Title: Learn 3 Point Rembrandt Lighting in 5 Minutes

Hey, it's Adam with Tech Dive Productions. We're going to be talking about how to do a good Rembrandt lighting setup.
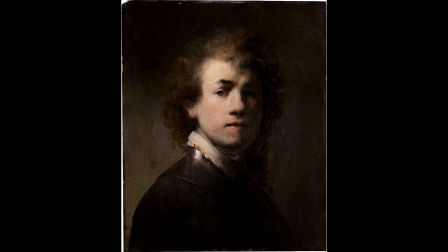0:06 So what you need to know about Rembrandt. This is a self-portrait of himself when he was a bit younger. He was a painter from the 1600s, famous for his dynamic use of lighting. He had this really inviting, dramatic lighting that he liked to use.
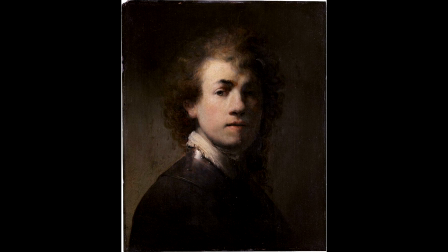0:21 And we as photographers and cinematographers and artists like to reproduce that. He really just gave everybody this idea of what this dramatic lighting setup should be. So an idealized Rembrandt lighting setup is a 3-point lighting setup where you can see it on his face here.
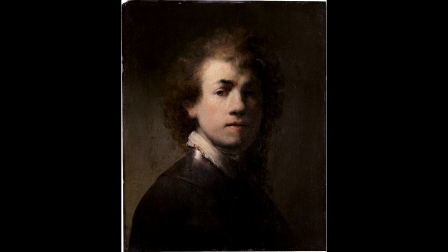0:36 There's kind of a triangle nose shadow. He's lit more from one side than the other, and he's also got a background light to kind of separate him from the background. So we're going to talk about how to reproduce that in a video setting. So first off, for a Rembrandt lighting setup, you need 3 lights.
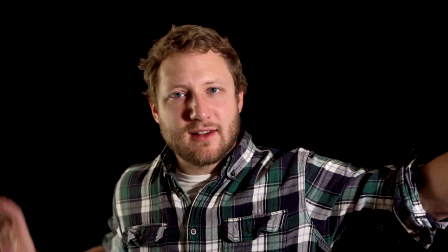0:53 This is the lighting setup that I'm currently in. I'm going to talk about it as the lights are around me, and then I'm going to take the camera off and we're going to take a look at what I've done.
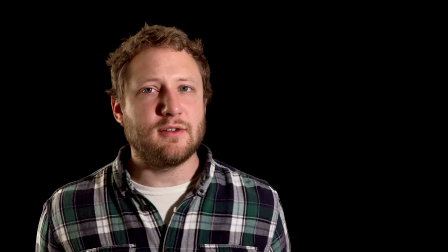1:00 So first I have a hard directional light right here.
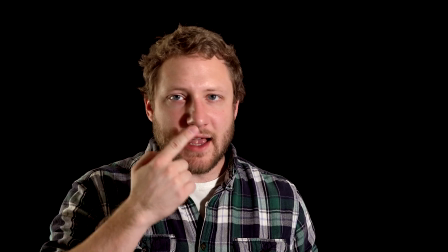1:05 You can see it casting a shadow. I'll show you in just a second where it is. It's casting a shadow to where my nose forms a triangle shadow.
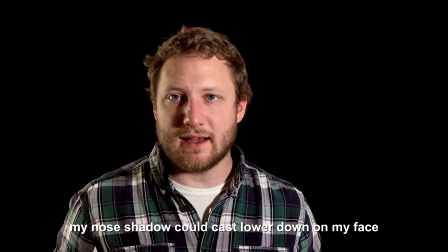1:14 That's what makes it Rembrandt lighting. It's 3-point Rembrandt lighting.
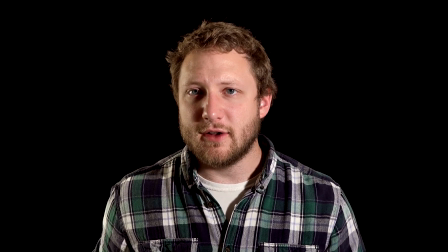1:18 The second light that's very important is your fill light. I have a window to the right of me.
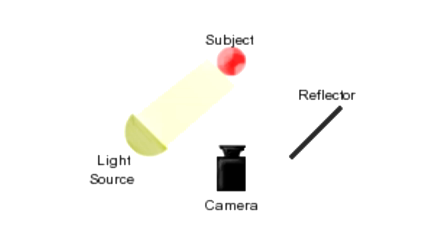1:24 This window is letting in sunlight softly through some curtains. There's a couple different ways to create that second fill light, and I want to give some notes. Now, the typical way is to use a reflector, and that's fine, but sometimes you have another light or not a reflector, or you have an actual ambient light source.
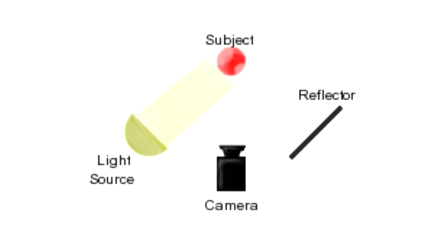1:40 What I'm trying to say is that you can use a fill light as long as it's a diffused light coming from the opposite side.
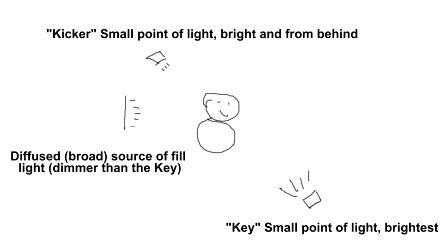1:47 You can achieve that effect. Now, I just wanted to give a note. The particular Rembrandt lighting setup is a reflector, but it's about the result more than what you did behind the camera.
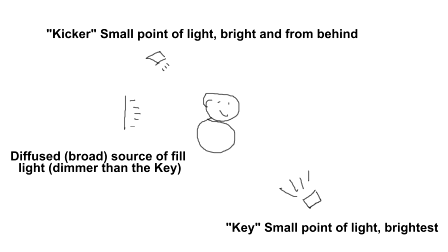2:00 So as long as you have a diffused lesser light coming in from the other side of the subject, that's the most important part.
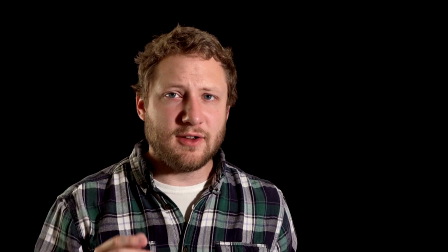2:07 The sunlight through the curtains is giving it a gentle side fill light, so it's not completely harsh shadows on the side of my face.
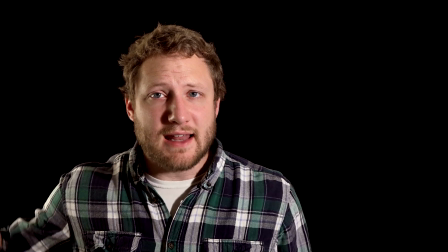2:15 My diffused light is a big curtain over a window, and that big curtain over the window lets the sun shine through nice and diffused,
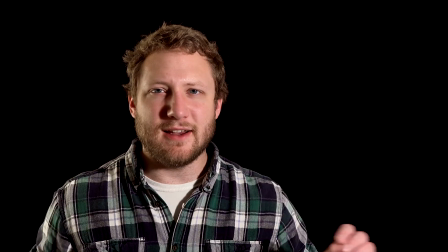2:22 and I've got my other light dialed down to match the intensity so that it's just a bit more intense than the fill light. So your key light needs to be the most intense. Your fill light needs to be less intense. You can do that by moving it further away or adding diffusion to it.
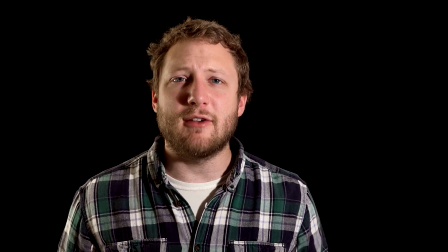2:36 There are several, or even just dimming your light. There are several ways to achieve that kind of a fill effect.
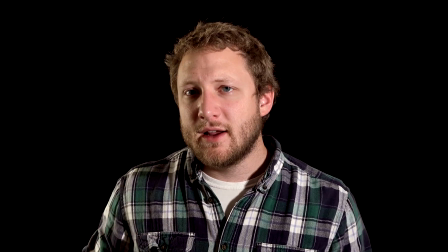2:42 The third is very simple. You need a light behind you.
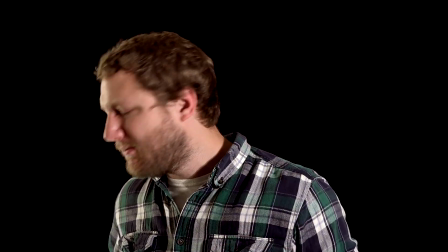2:46 That light is usually directly across and sometimes below or above behind you.
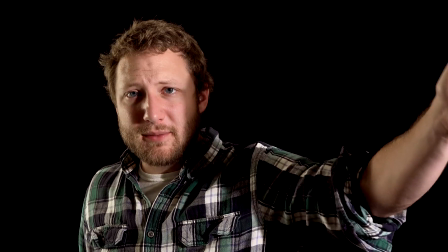2:53 It can be above you or it can be below you, but it's usually directly across from the key light that shines on your back and not the backdrop,
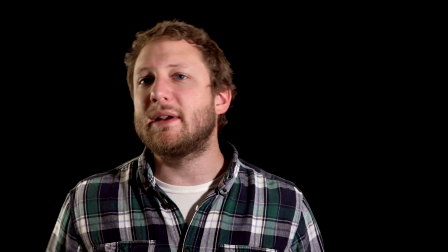3:00 unless you have something particular you're doing with your backdrop.
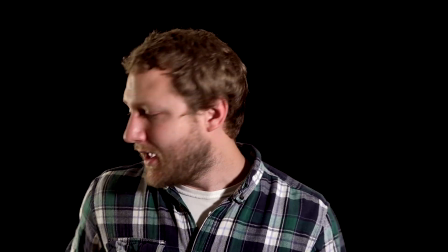3:04 But in this case, I wanted a completely blacked out backdrop, and I wanted the light to shine directly against my back here.
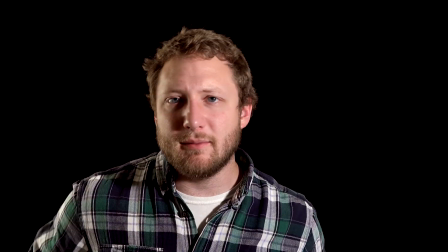3:12 If I had a brighter light, I would have a little bit more of a sheen on my shoulder, but this light, for the spooky effect I was going for in the spooky series,
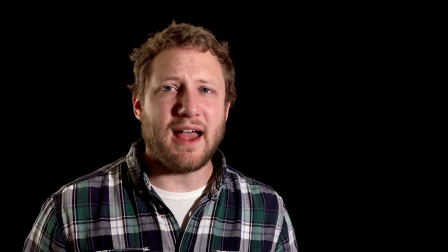3:21 that light right there does a great job at giving enough backlight that I pop out from the background.
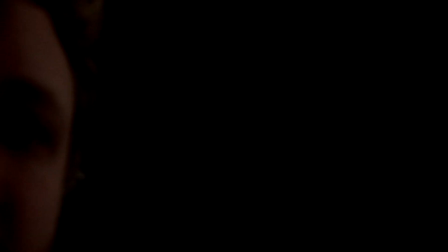3:28 Quick release. Tripod. I've got a manual focus here just for this.
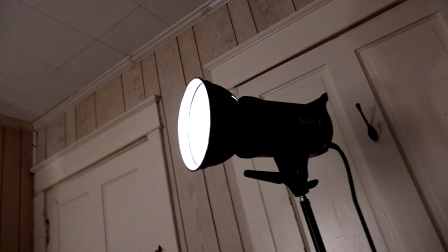3:36 So that is my key light. It needs to be bright. This one I like because you have control over the back of it.
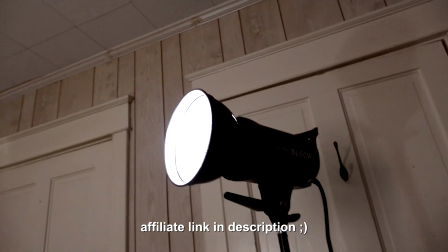3:44 It was only $135, but any kind of bright directional light, it needs to be harsh.
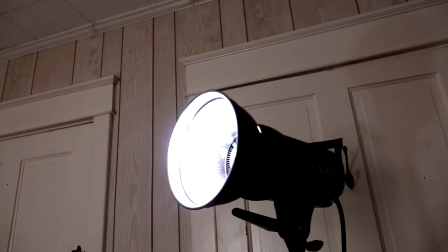3:50 This isn't the harshest light, but it needs to be a small source of light. See how it's kind of got a bright center there?
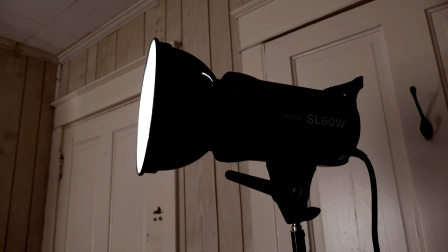3:56 It needs to be a small point of light for it to be an effective kicker.
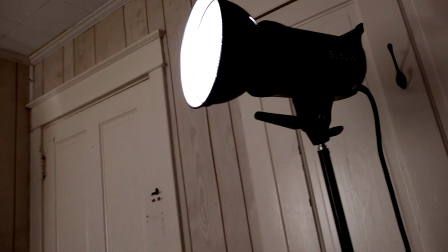4:00 If you diffuse it, it can still give you a very pretty picture, but it's not going to give you that Rembrandt look if that's what you're looking for.
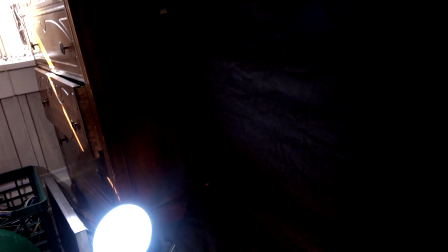4:06 So the next one here, I've just got a little desk lamp with a bright, like 100-watt daylight balanced blue bulb in it.
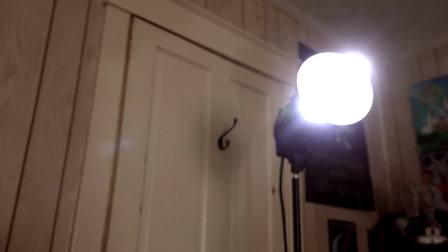4:14 My kicker light is directly across from my key light, and my key light directly across from my kicker shining up at me,
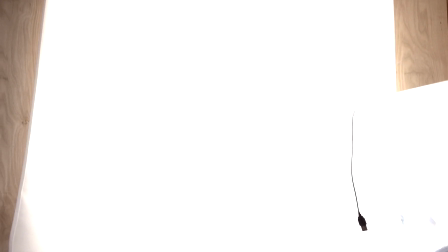4:23 and then my fill light, pardon the mess there, my fill light is just a big window.
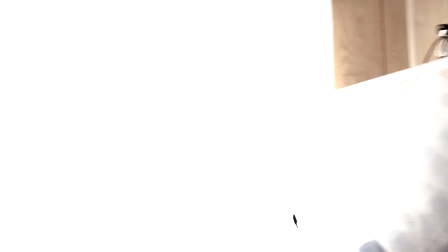4:28 That big curtained window right there gives me a nice soft fill. So we've done this with 3 lights, the key light being the primary lighting and the primary nose shadow,
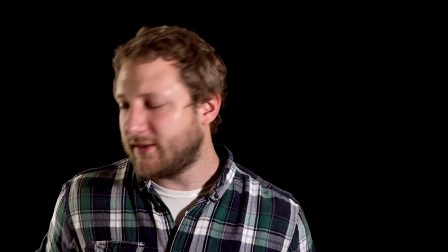4:38 the fill light giving fill to the darker side of my face, and the kicker being opposite from the key light,
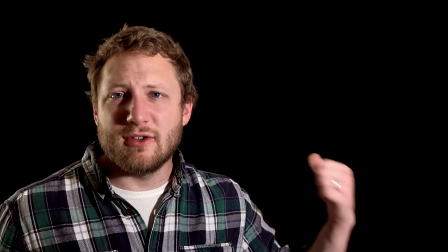4:45 giving me some sort of light on the back of my shoulders and head so I pop out from the background and don't bleed into the background. That's how to do a Rembrandt lighting setup. This has been Tech Dive Productions. We do lots of editing tutorials about Vegas Creative Software and production tutorials here. So check it out if you're looking for more.